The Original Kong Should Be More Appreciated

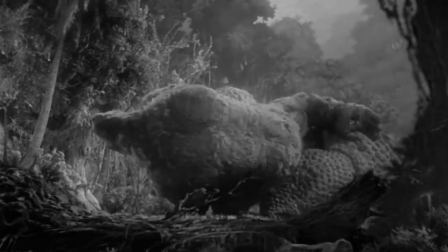(3:55)
Now, keep in mind that for both these models, O'Brien had to move them the slightest bit,
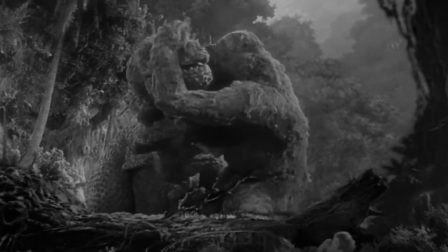(4:03)
have a picture taken of them, and then move them the tiniest bit again, and take another picture.
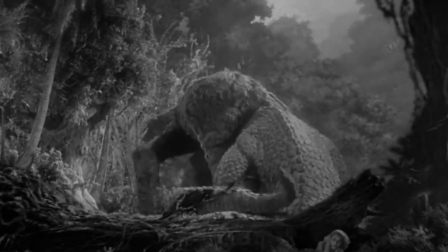(4:11)
To put it simply, a scene like this not only requires infinite patience, but a lot of time,
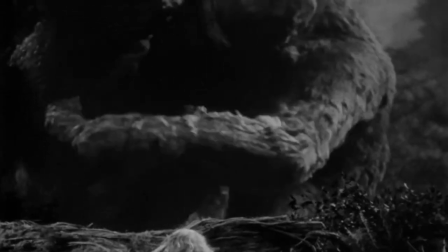(4:20)
and O'Brien in his geniusness still manages to incorporate stuff like actual fighting
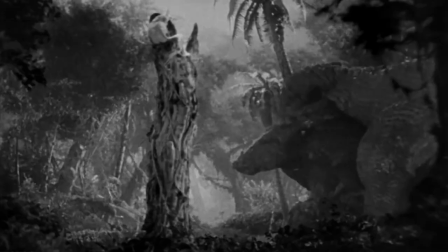(4:27)
techniques into Khan's movements so that it actually makes sense why he wins the fight.
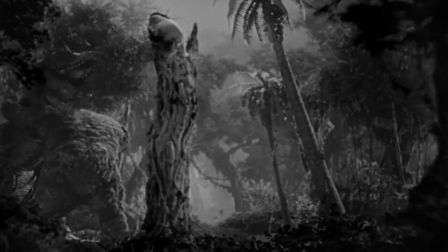(4:34)
He could have easily done the bare minimum as far as that fight goes and most would have still been impressed,
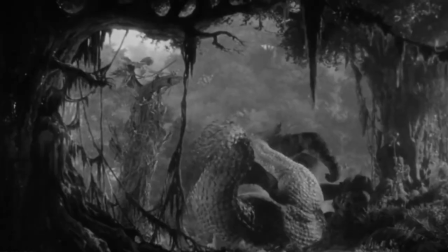(4:41)
but he went above and beyond to make it an actual fight between two animals.
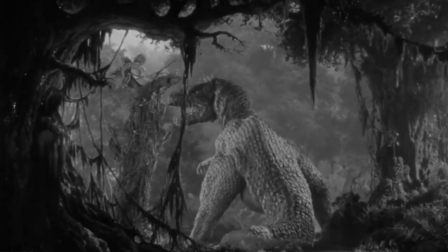(4:48)
That scene suddenly doesn't look so laughable now, does it?
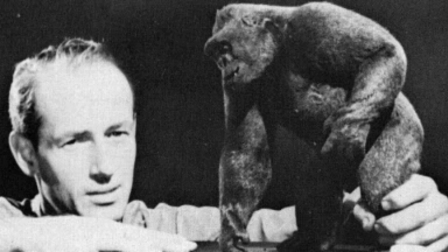(4:54)
And like I said before, what makes O'Brien's achievements even more impressive here is how little he had to work with. He didn't even have the benefit of a green screen to help him out, as that wouldn't be invented for another seven years.
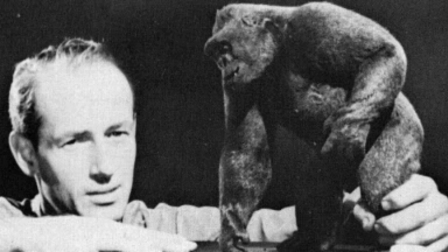(5:11)
And honestly, that's why for many experts and stop motion enthusiasts,
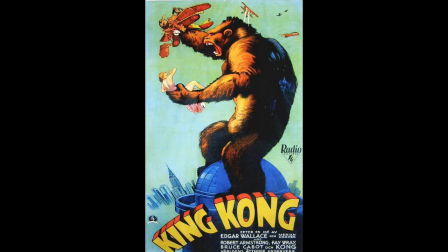(5:18)
King Kong is their holy grail, because not only did Willis O'Brien basically pull off the impossible with the resources available to him, but many are still baffled by how he pulled off some of the things he did.
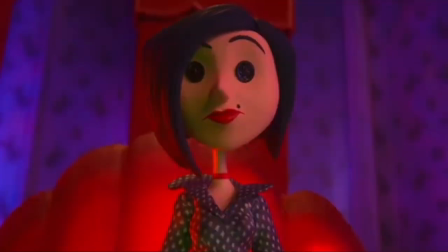(5:34)
That's right, even with today's advancements in stop motion,
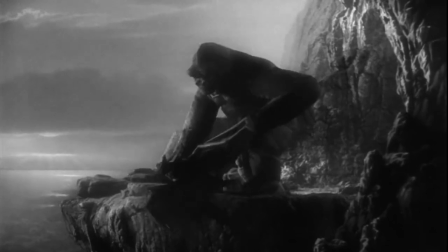(5:39)
Willis O'Brien did things with King Khan back in 1933
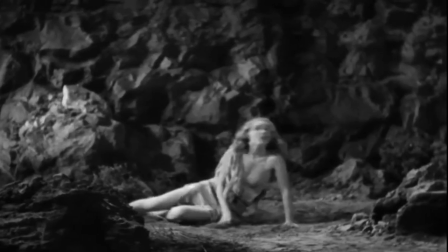(5:45)
that leave modern animators stumped as to how he did it.
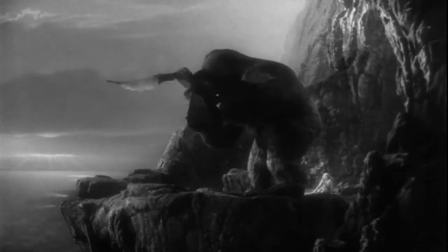(5:51)
And like I touched on before,
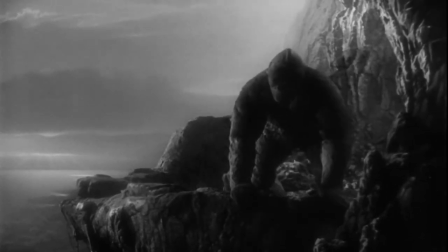(5:53)
that's to say nothing of his dedication to make King Khan feel like a real animal.
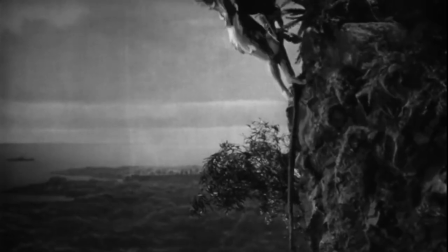(6:00)
And for just one example of that, take a look at when Khan climbs onto the train platform.
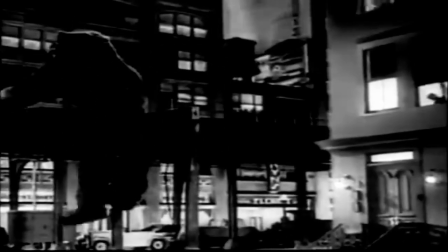(6:07)
His foot actually moves slightly from side to side, just like a real animal's would.
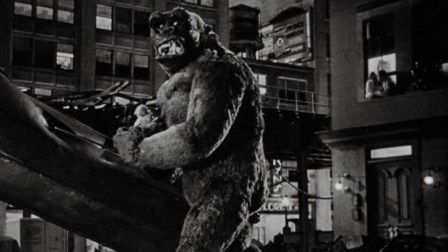(6:14)
But do you know how much extra work that was for O'Brien to add that detail most people wouldn't even pick up on? Six hours at the minimum. He went to all that extra work, just so Khan would move more realistically,
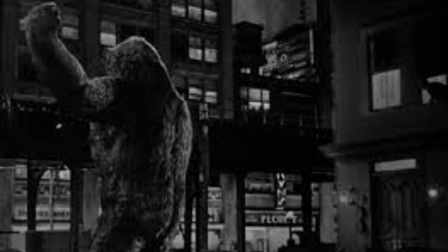(6:32)
even if virtually nobody would notice it. Seriously, this man should have an award named after him,
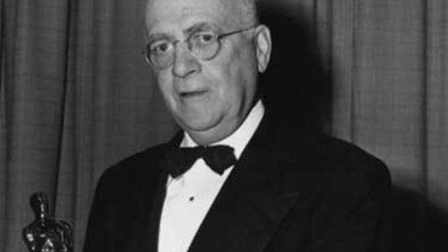(6:40)
not have his work ridiculed because it's now seen as primitive in ways he couldn't avoid.
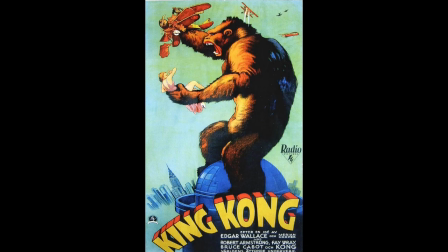(6:47)
Because even if you want to disregard everything else I just said, there's another reason the effects in King Khan have managed to stand the test of time, if relatively speaking.
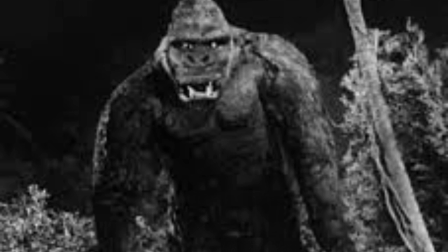(6:59)
Which is that King Kahn is actually his own character.
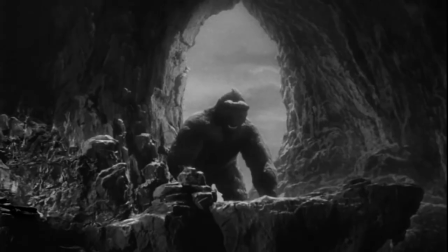(7:04)
The audience can read his face, his body language, and actually know what he's thinking.
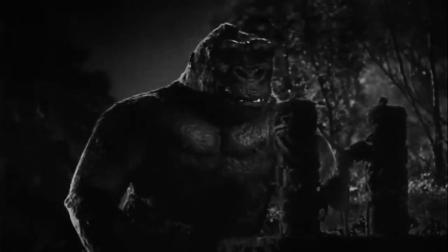(7:11)
When he first appears, he evokes a sense of unimaginable terror with just a hint that there might be something more to him,
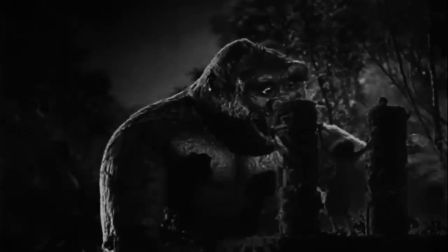(7:20)
and then as time goes on, we do see that he has a softer,
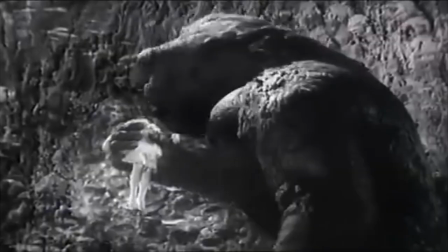(7:25)
more tender side, and then by the end, when he's dying on the Empire State Building,
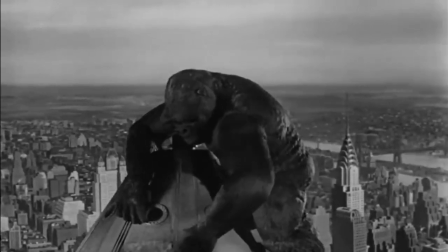(7:32)
you actually come to sympathize with him. I mean, just look at the defeated look on his face as he clings to life,
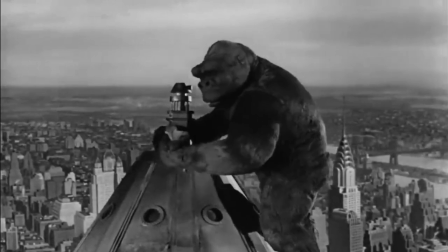(7:40)
looking at the woman that fascinated him. And his movements and facial expressions, along with the music,
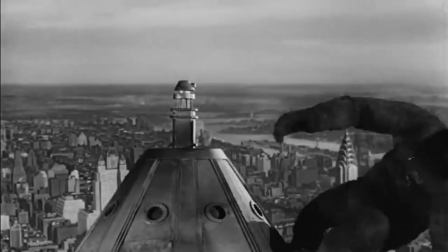(7:50)
all help to sell the tragedy of his death as he then finally loses his balance and proceeds to fall to the ground below,
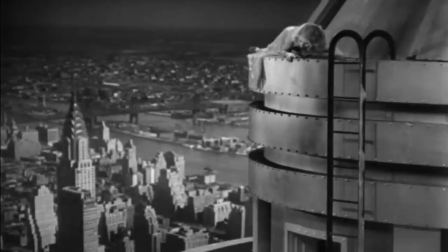(7:59)
cementing the big ape's status in cinematic history as a tragic monster.